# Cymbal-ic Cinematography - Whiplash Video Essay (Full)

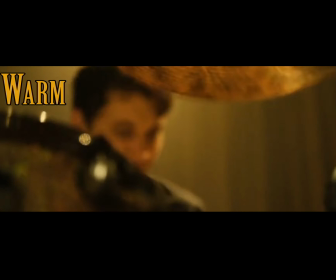8:18 And in a way, they are. On stage, Naiman is a completely different person. He's focused, drived, and intense.
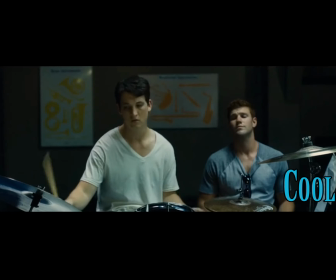8:25 The only two performances throughout the movie that don't have the yellow tint are the rehearsals at the beginning and the second-to-last performance.
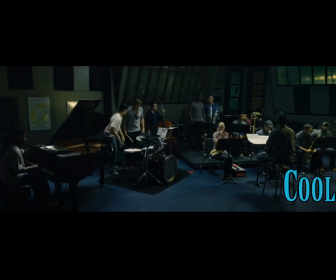8:33 These two scenes lack intensity because the first one is with the JV band and the second one, he doesn't know what he's doing, he doesn't have the right sheet music.
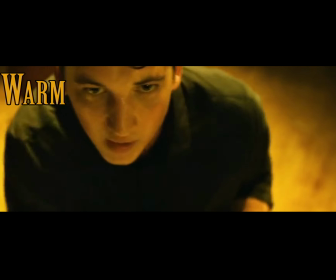8:40 However, when Naaman does know what he's doing, the yellow tint returns and it's just an intense scene.
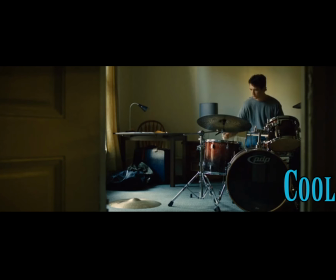8:47 The difference in colors between onstage and offstage scenes highlights the difference between performing and living for musicians.
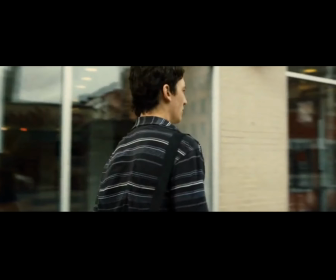8:54 Normal life is boring, but performing is just... the dream.
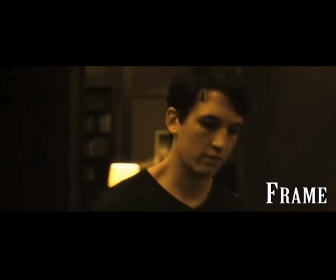9:01 So let's sum this up. The framing of Naaman represents his isolation in the world.
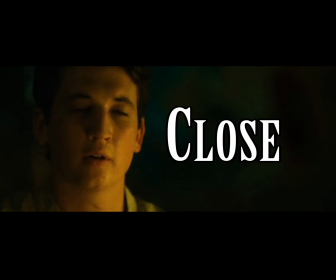9:10 The specific angles and framing highlight Fletcher's power. Distance implies Naaman's interest in Fletcher and disinterest in other characters.
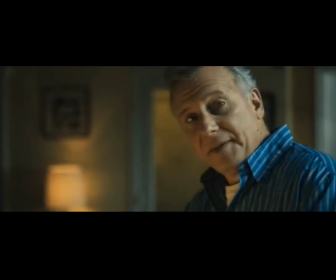9:19 And his opinion means a lot to you, though. Yeah.
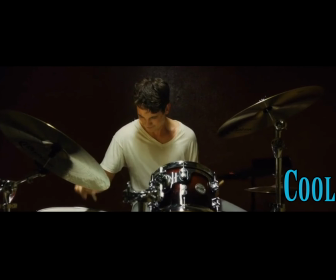9:24 And the warm lighting onstage contrasts to the cool lighting offstage, highlighting the intensity of performance.
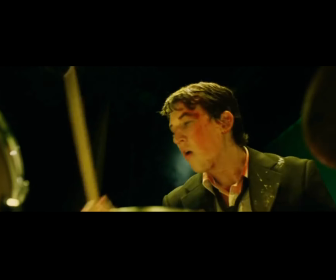9:30 These techniques all highlight the very important characteristics of becoming a professional musician.
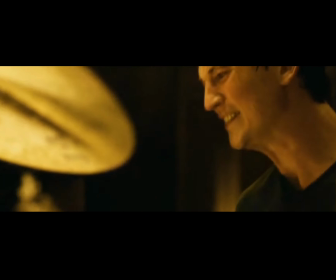9:34 While the outsider might think that Naaman's living a sad life, Naaman is very aware of the life he's living and he's proud of it.
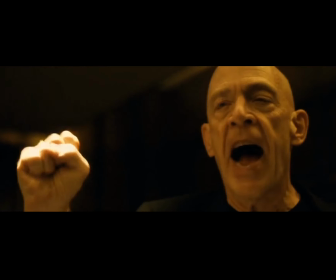9:40 He wants to be the best and he'll do anything to achieve that. But Whiplash as a whole is a commentary on how far people are willing to go and how far they are willing to be pushed to become the best.
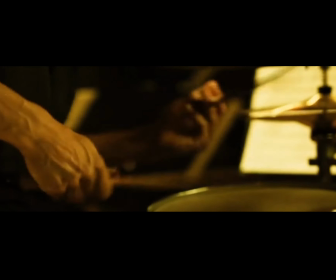9:48 Only through alienation, determination, and a complete devotion to a craft can a person achieve absolute greatness.
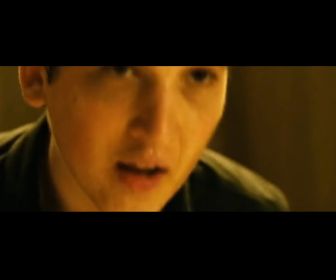9:54 But is greatness truly worth it in the end? That's up to you.
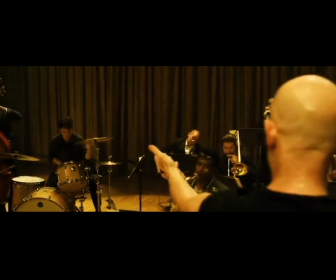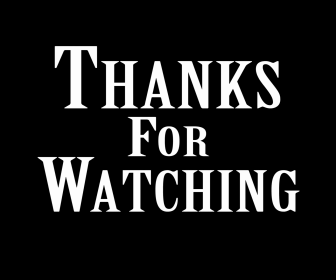10:08 Thanks for watching.